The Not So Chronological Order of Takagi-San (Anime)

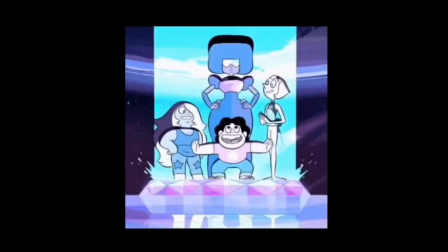Wait a minute, where have I... The first scenario I came up with will actually just be a quick change to what is already in the episode.
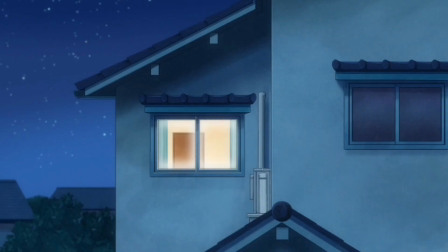All we really need to do is just change some scenes around. First, we'll take the opening scene from Scene Arrangement, the segment after entrance ceremony,
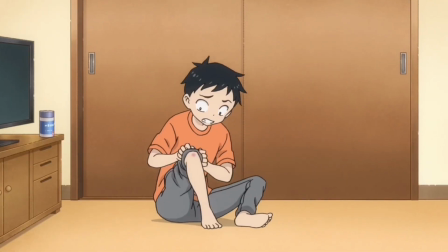and have it play out exactly as it is up until Nishikata opens up his drawer and finds Takagi-san's handkerchief.
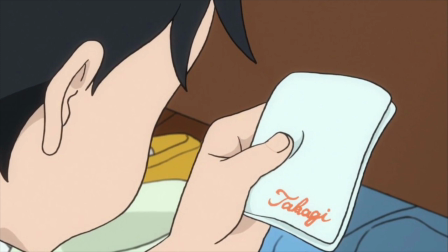Then, we'll add a line when Nishikata looks at the handkerchief and have him say something like, look at it more closely, it looks like the one from when we first met.
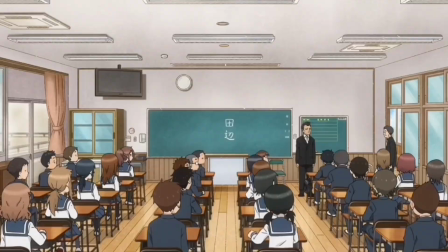Cue the flashback and entrance ceremony plays out the same way it did in the episode.
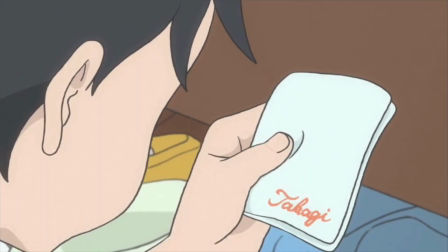Finally, we'll add in a new scene that cuts back to Nishikata,
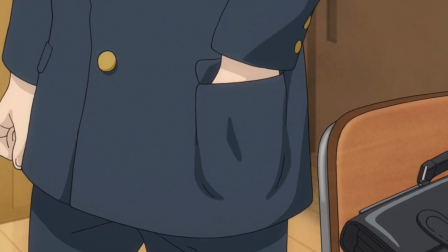and we'll see him put the handkerchief in his school uniform pants pocket, then go to his desk and start writing something.
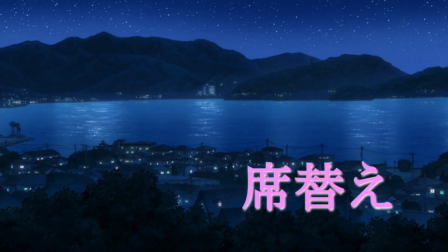Who knows what, am I right? The title card for seed arrangement would have to be changed since the one currently doesn't fit anymore.
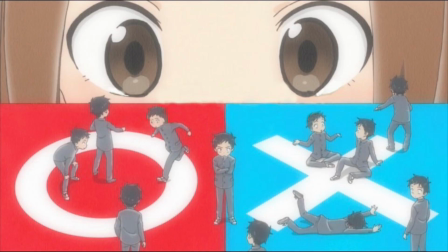I'd suggest just using the manga chapter cover for the new one. Now it's time to look at the pros and cons list for this scenario, starting off with the pros.
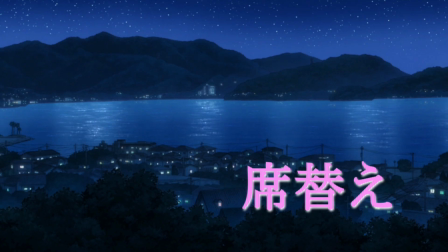This scene adds to the scene in seed arrangement when Nishikata returns the handkerchief to Takagi-San.
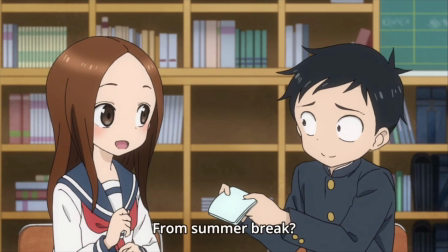In that scene, Takagi-san mentions the times he gave the handkerchief to him in water tap, while Nishikata is the one to think of the other time in entrance ceremony.
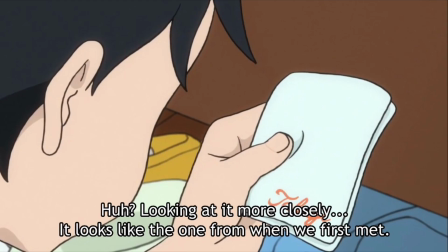It would make sense for him to think of that right away if he was just remembering it last night, like my scenario has it.
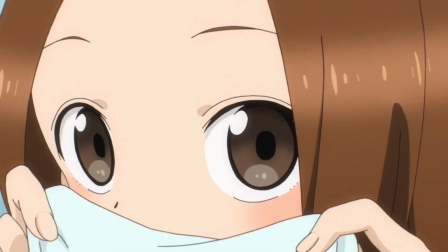Now onto the cons. One con is it does basically spoil that the handkerchief is the lost item Nishikata found,
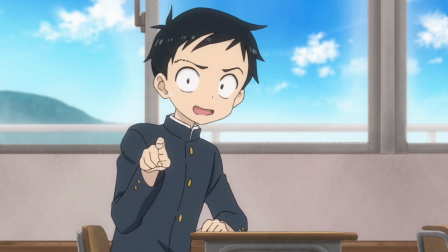which isn't a big deal to me, but it could be a problem for some of you. Another con is kinda mixed for me.
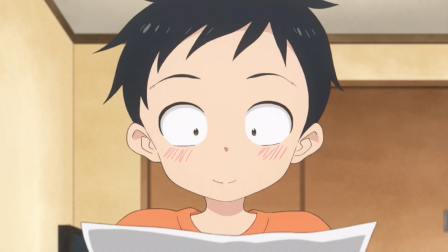Having Nishikata at the desk does hint at the note he writes her,
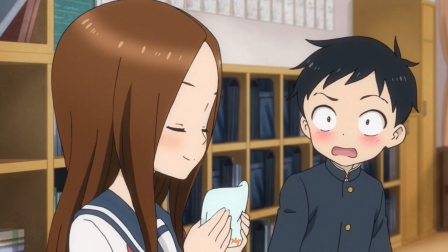but I don't see anything wrong with that hint, which is why I added the scene, but again, I can see how it could bother some.
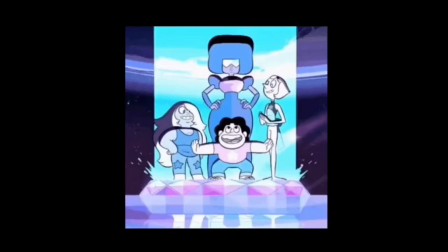Overall, I think this is the best case scenario, and I would have loved it if this was in the anime, because the pros outweigh the cons by a lot here for me.
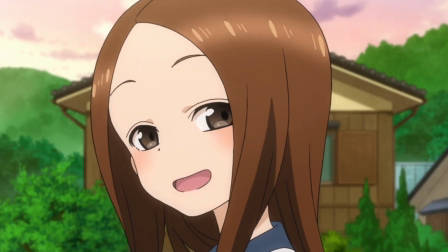Now, I have another scenario that is more just for fun, but I want to share it here.
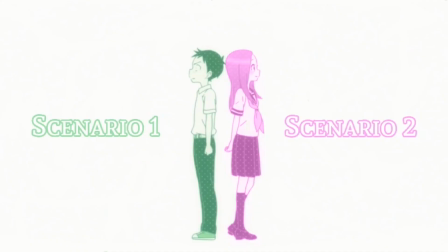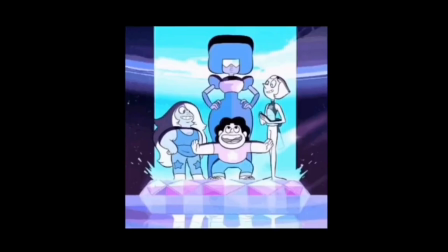This scenario is something that is completely different, and is something that the show doesn't do much, if at all, which is focus on Takagi-san's perspective.
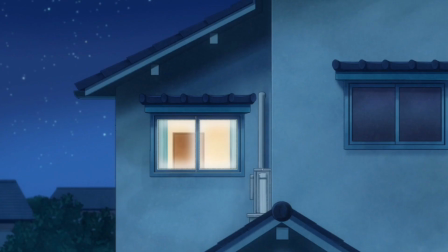First, the scene will take place the night before the events of scene arrangement, similar to the opening scene with Nishikata, but this time we see Takagi-san's view.
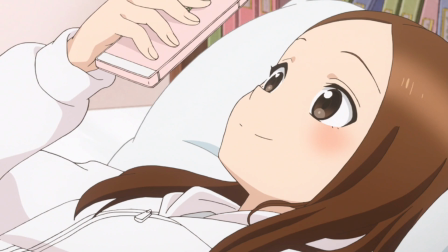Currently, she is laying on the bed looking at her phone, with a text message sent by,
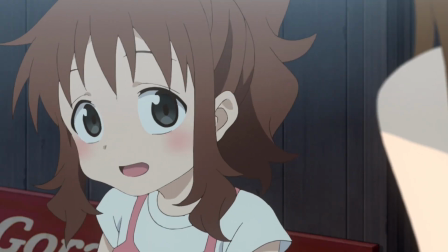let's go with Sumari, because we all love Ponytail-chan. The message Sumari sends is about the class season change tomorrow.
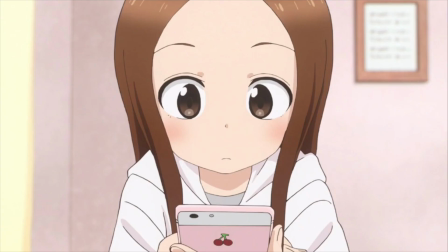When Takagi-san sees this message, it will obviously make her feel down, as she is shown to be in season arrangement. And we'll have her say something along the lines of, has it been that long since we first sat together?
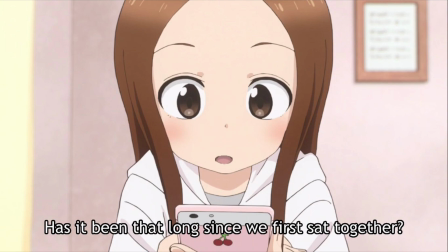This will have her remember the first time she sat next to Nishikata, and cue flashback.
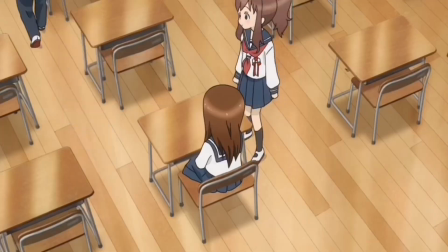Entrance ceremony plays out the same way, by the way.
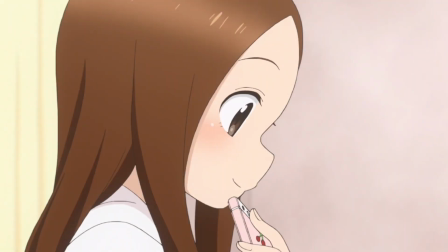Finally, we have another scene of Takagi-san smiling after remembering that fateful encounter, when she is then called to eat dinner by her mother.
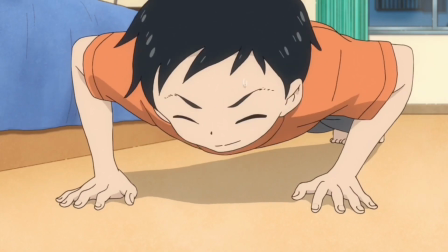Then, the title card for seat arrangement appears, and you could play the open scene of Nishikata here this time, since we did not use it in this scenario.
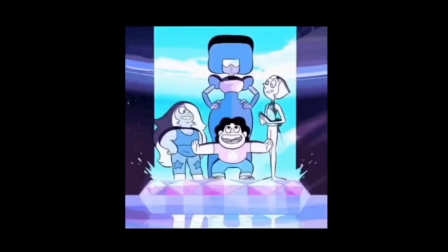But, to change one detail, I would have Nishikata mention the water tap moment,
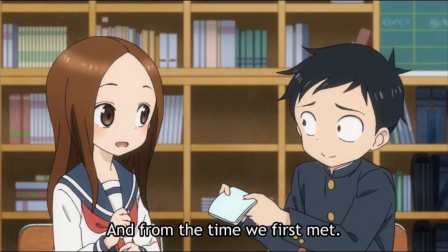and Takagi-san bring up entrance ceremony, since it fits better this way in this scenario.
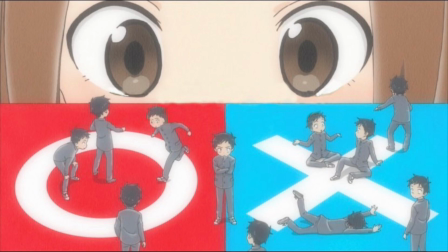Onto the pro sides of the scenario, it is an instance of seeing Takagi-san's perspective,
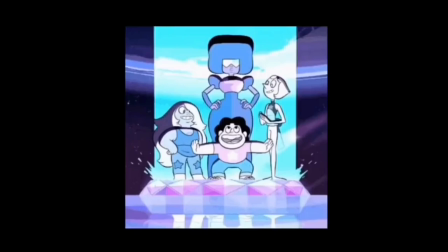which we rarely ever get to see, and I see no better time than the last episode of the season to do one.
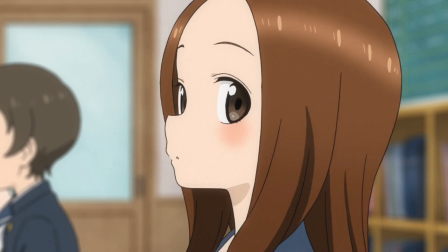Even if Love Letter kinda had one, but 2 won't hurt them, okay?
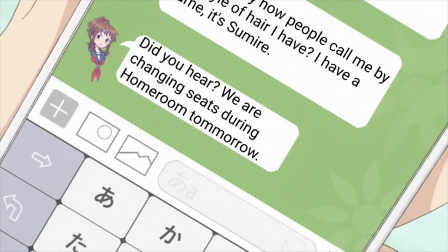Another pro is that this scene shows how Takagi-san knew about the seat arrangement, which he tells Nishikata to his surprise.
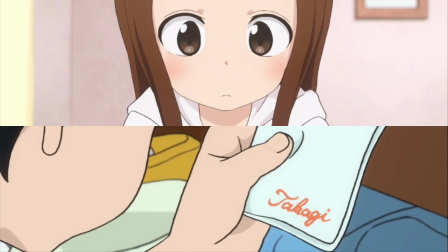Also, I feel like seeing Nishikata and Takagi-san the night before really helps hype up this segment. With one feeling down and the other having to go out of their comfort zone, it is a great way to build up the final segment of Season 1.
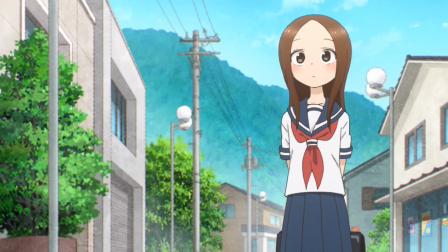Now onto the cons. One of them being, the show doesn't do scenes like this much.